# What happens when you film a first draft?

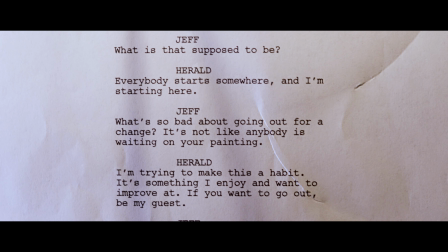It makes his character a little more appealing because he's not just this, like,
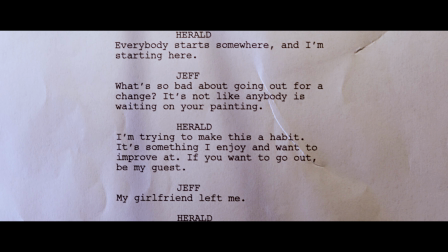I have to stay in and I have to paint and this is what my life is.
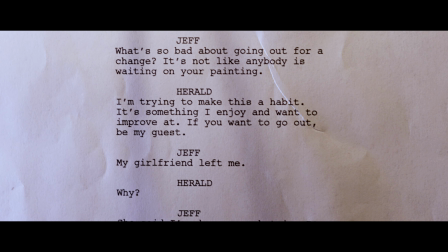I mean, who's going to root for a character like that? I mean, the irony is he's supposed to be the main character.
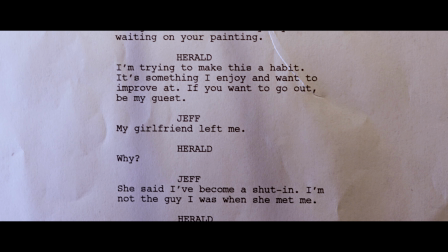I liked it. He's a little interesting. He paints. Not many guys do that. Not many people do that.
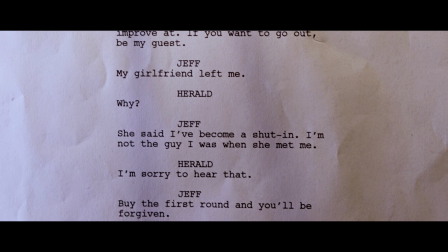But he's so damn depressed and despondent. And I didn't realize it when I was filming this back to back to back. but I wish I gave him a little more energy.
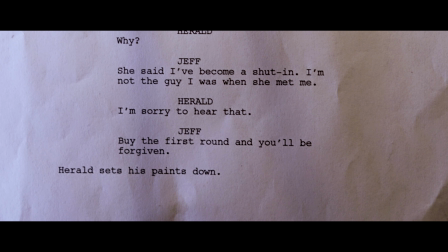You know, it's hard to get behind a character who just, he just looks like he's a giant rain cloud on everybody who comes around.
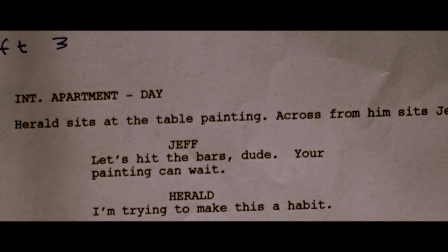And, you know, Jeff's supposed to be a little bit of an a-hole, and he really just comes off as a normal dude looking to get a beer because his girl just left him because he's got this roommate,
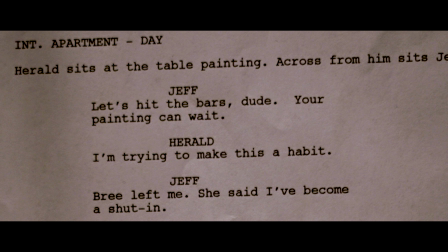Harold. And goddamn, Harold, you know, maybe if you were a little happier, you'd bring a little joy into Jeff's life too.
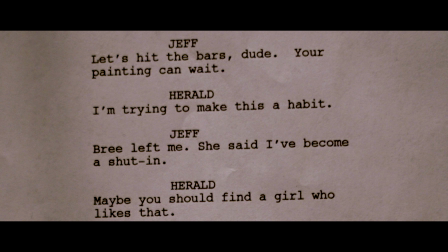But anyways, that's the way it played out. so here's draft three so now in draft three
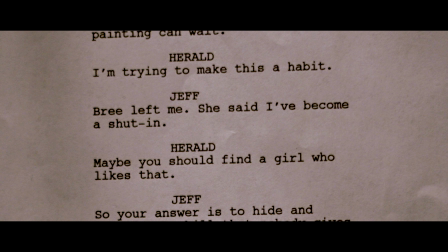um what do we got here
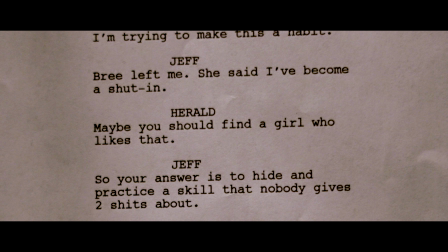so draft three we actually move very fast through the lines you can see in the first two
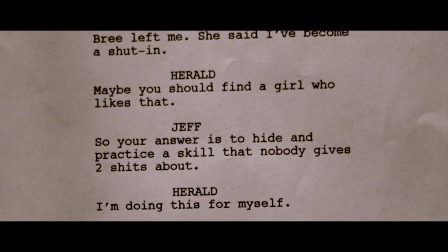the first two lines we have uh let's hit the bars dude your painting
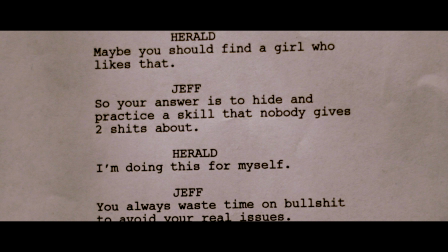can wait i'm trying to make this a habit okay so we've moved that line way up and then jeff gets
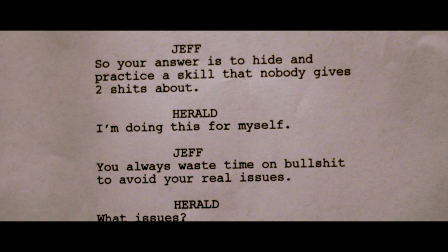right to the point brie left me she said i'd become a shut-in And I like this because right off the bat,
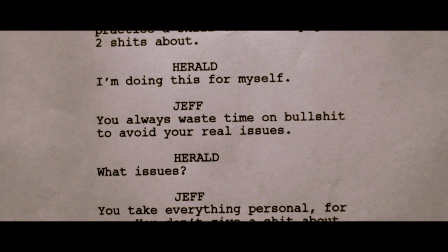he's kind of playing his chips, right? Like every scene, every discussion is kind of like a poker match where you're making a series of bets, calls, raises, and folds.
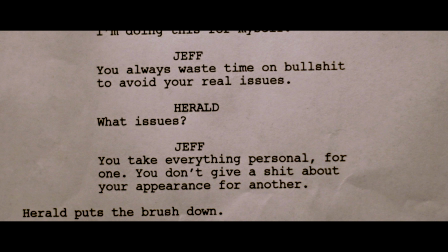And right off the bat, he raises. Harold suggests he should find a girl that likes that.
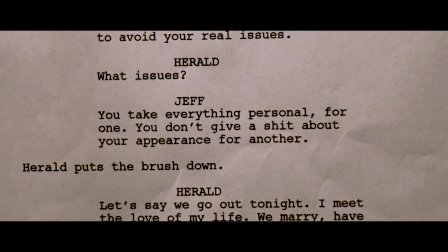And then Jeff attacks him personally and says, so your answer is to hide and practice a skill that nobody gives two shits about.
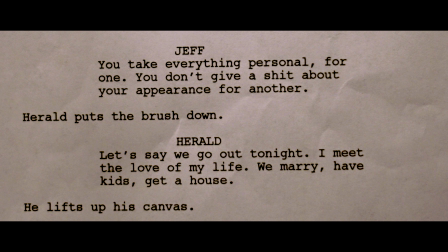Harold says he's doing this for himself. Jeff even attacks him more so, now making it personal.
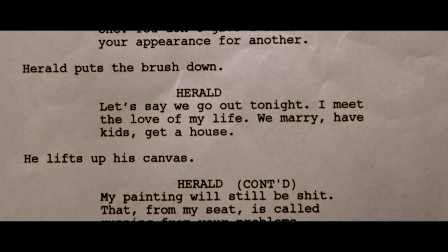So now the unlikable side of Jeff comes out a little bit. You always waste time on bullshit to avoid your real issues.
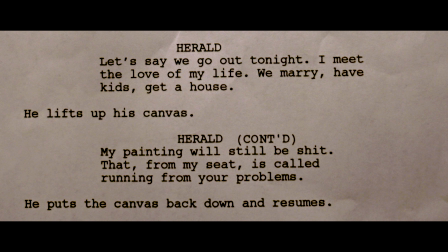Even though it's unlikable, it also forces a reckoning within Harold. Jeff goes further.
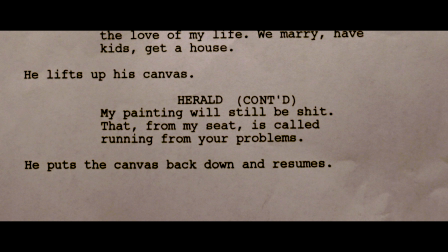And then Harold ends the scene with this little speech about
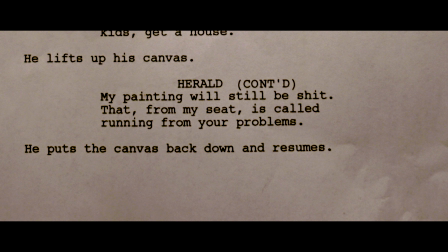how painting is more important to him than going out and
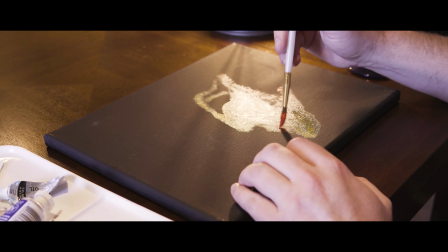feeling good in that moment. so let's see take a look let's see how the scene plays out
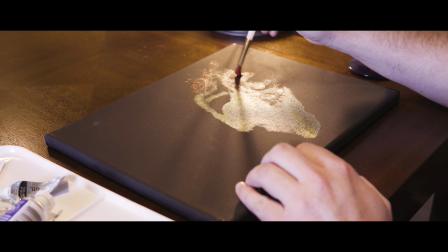and let's see if this final draft is a little better you'll also notice the
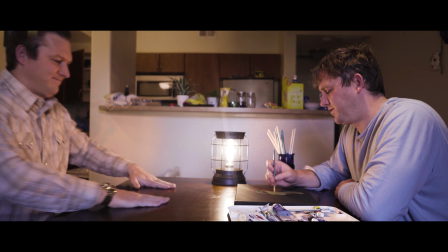editing is a little more effort in it as well so let's take a look let's
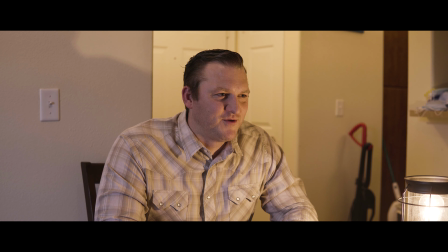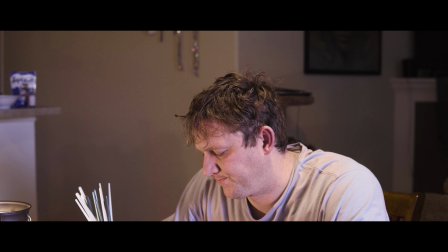hit the bars dude your painting can wait i'm trying to make this a habit
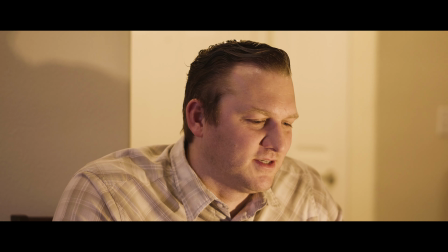Brie left me and said I've become too much of a shut-in.
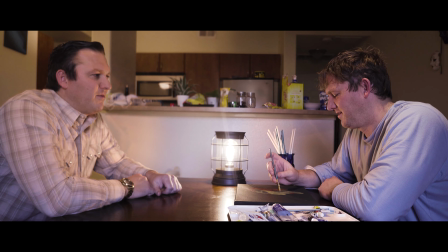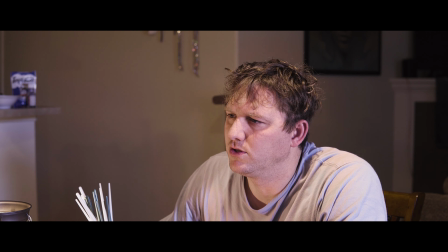Maybe you should find a girl that likes that.
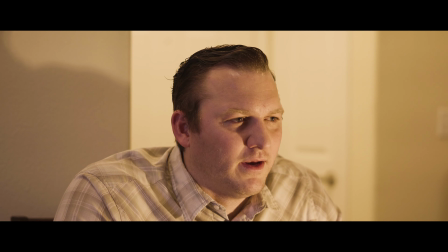So your answer is to lock yourself in and practice a skill that nobody gives two shits about.
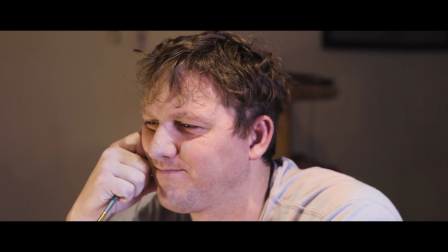I'm doing this for myself. You always waste time on bullshit to avoid your real issues.
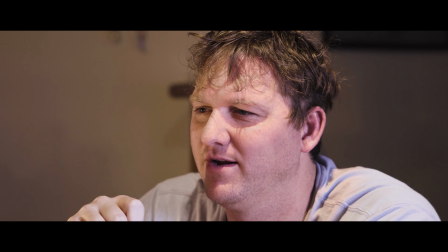What issues? You take everything personal for one.
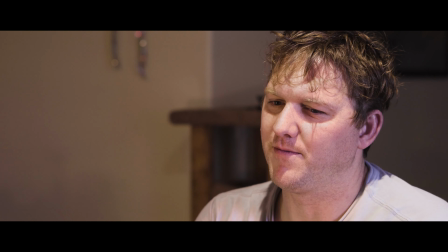You don't give a shit about your appearance for another.
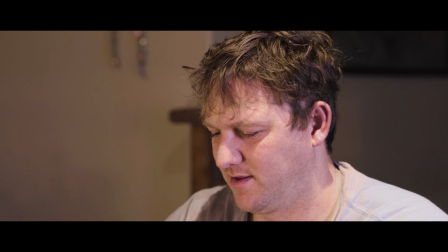Let's say we go out tonight. I meet the love of my life.
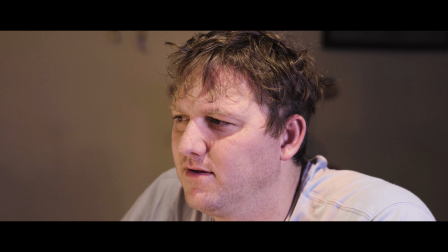We marry, have kids, get a house, the whole shebang.
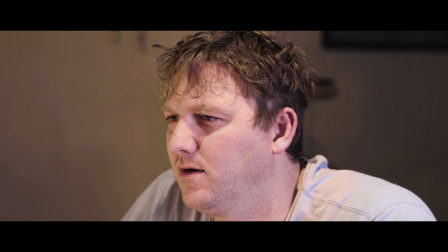And 15 years from now, I walk by the hallway and I see this painting.
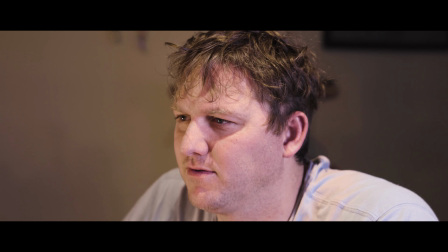And it reminds me of this moment.
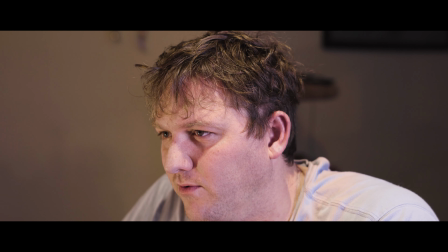And all I can think to myself is, what could have been? What could have been if I kept painting and didn't try to go out to feel better in that moment?